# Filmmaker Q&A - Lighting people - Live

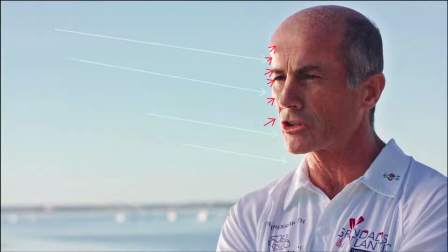This all down his eye just here, and you see the bright catchlight in his eye there, and then the 2 meter frame catchlight is in that eye. You can really tell, and it is still in this eye, but you can't quite see it as much. So that is 3 frames to do this.
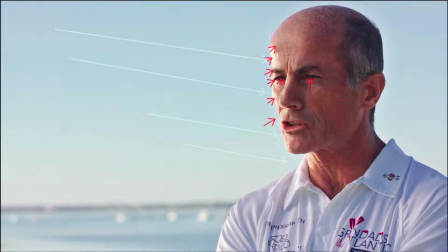You got neg on the right hand side just there. I'm just going to use an arrow to do it. So neg is on here. We've got diffusion frame just across here, just chopping all of that light down so we don't get any direct on him. And then the bounce frame just here, just skipping everything into the side of his face.
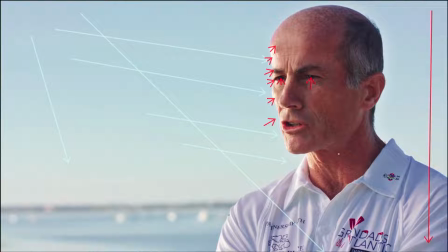And it actually worked really nicely. I like the way that this sits because it feels like it's by the sea.
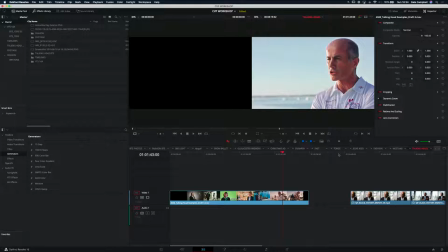It has that kind of vibe to it. So it doesn't necessarily matter that he's got a very hot highlight. I think that actually works for this particular scenario. Just going to have a quick look.
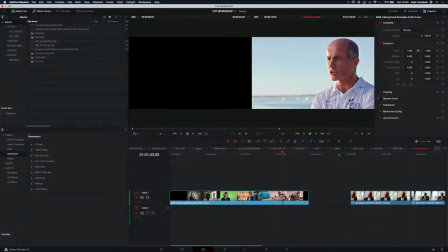Oh, good. I'm glad that we like the tangent there. I will make you a coffee if we ever get out of lockdown. So, white bounce board on interviews. Oh, DeLonghi cappuccino. And the trick is to pick good beans. Definitely the case there. Good. So with this interview,
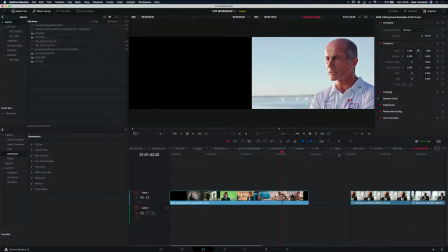we had to work quick because if we didn't, we weren't going to be able to get out and get rowing in time. And that was important because we needed to get over to the Isle of Wight. We need to get all of our awesome black arm shots of these two guys doing their stuff. So all of the prep of the boats and things there. We haven't got all of the black arm stuff in here, unfortunately, I don't think.
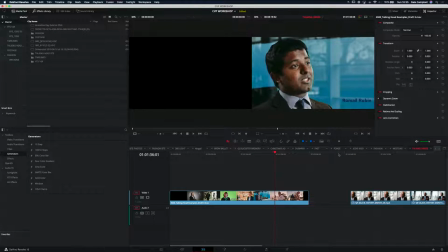So that's just all of there. Oh, there's some of it there. And then we're back onto other things. Yeah.
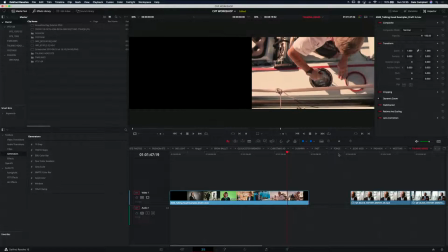So that's an interesting approach to an outdoor interview,
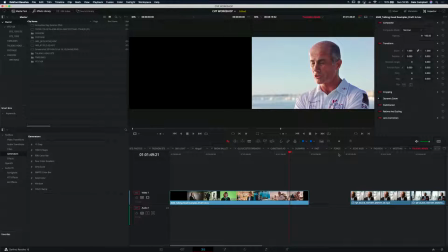which is much more challenging because you don't have the options to hold back the light in that scenario.
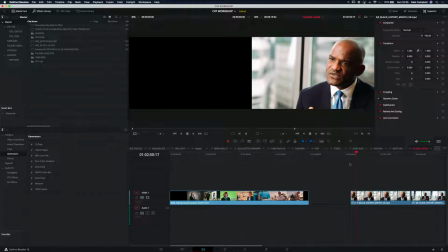It's a very difficult one. Now I'm going to do one more corporate, and it's this one just here. This is tricky. I said earlier that I will try and avoid background windows more often than not in corporates, and it always happens. I know you guys are going to know this. We've all been there. You go into a client space and they go, oh, we've got a fantastic view. We can see the whole of whatever city you're in or whatever landmarks there. We can just see all of that, and it'd be great to get that in. And you look out the window and it's like summer and it's bright, and you just go, oh my God, there's no way. And I've seen so many corporate interviews where people have been tempted into doing this by the client. The client says, oh yeah, no, we've got this fantastic view, and you just see it. And it's either a blown out window, just smack bang behind them with harsh edges and just awful, or you've got some poor soul who wanted to be filmed against this wonderful cityscape, and they're just a silhouette, and it's just awful. So we have for years fought against that, and I will be quite strict. I've become jaded as I got older and as I've done more shoots, and it's hard sometimes to, we talk about the rapport that you have to have with your clients earlier. It is hard to say to someone, no, it won't work. They go, oh, but it's great, and it's can't you light it? And you just cry and you think, oh my God, do I have to get a light meter out and explain how light works? And it just, there's no way to compete with that level of light. If you have direct sunlight in something, you are fighting a losing battle. But that doesn't always mean that we don't end up shooting against a window, because sometimes you just have to. And if we're going into it and we know now we have big HMIs and we can just about make it work, but it really is a balancing act to do it. Some people do crazy stuff, like they will bring ND gels and they will literally just gel a window down so that you win that way by having the outside a little bit darker relative to the inside. Definitely a way of approaching it. But doing ND gels is tricky. They're hard to handle. You've got to have your technique down. You know, people do it with squeegee and water and putting it on.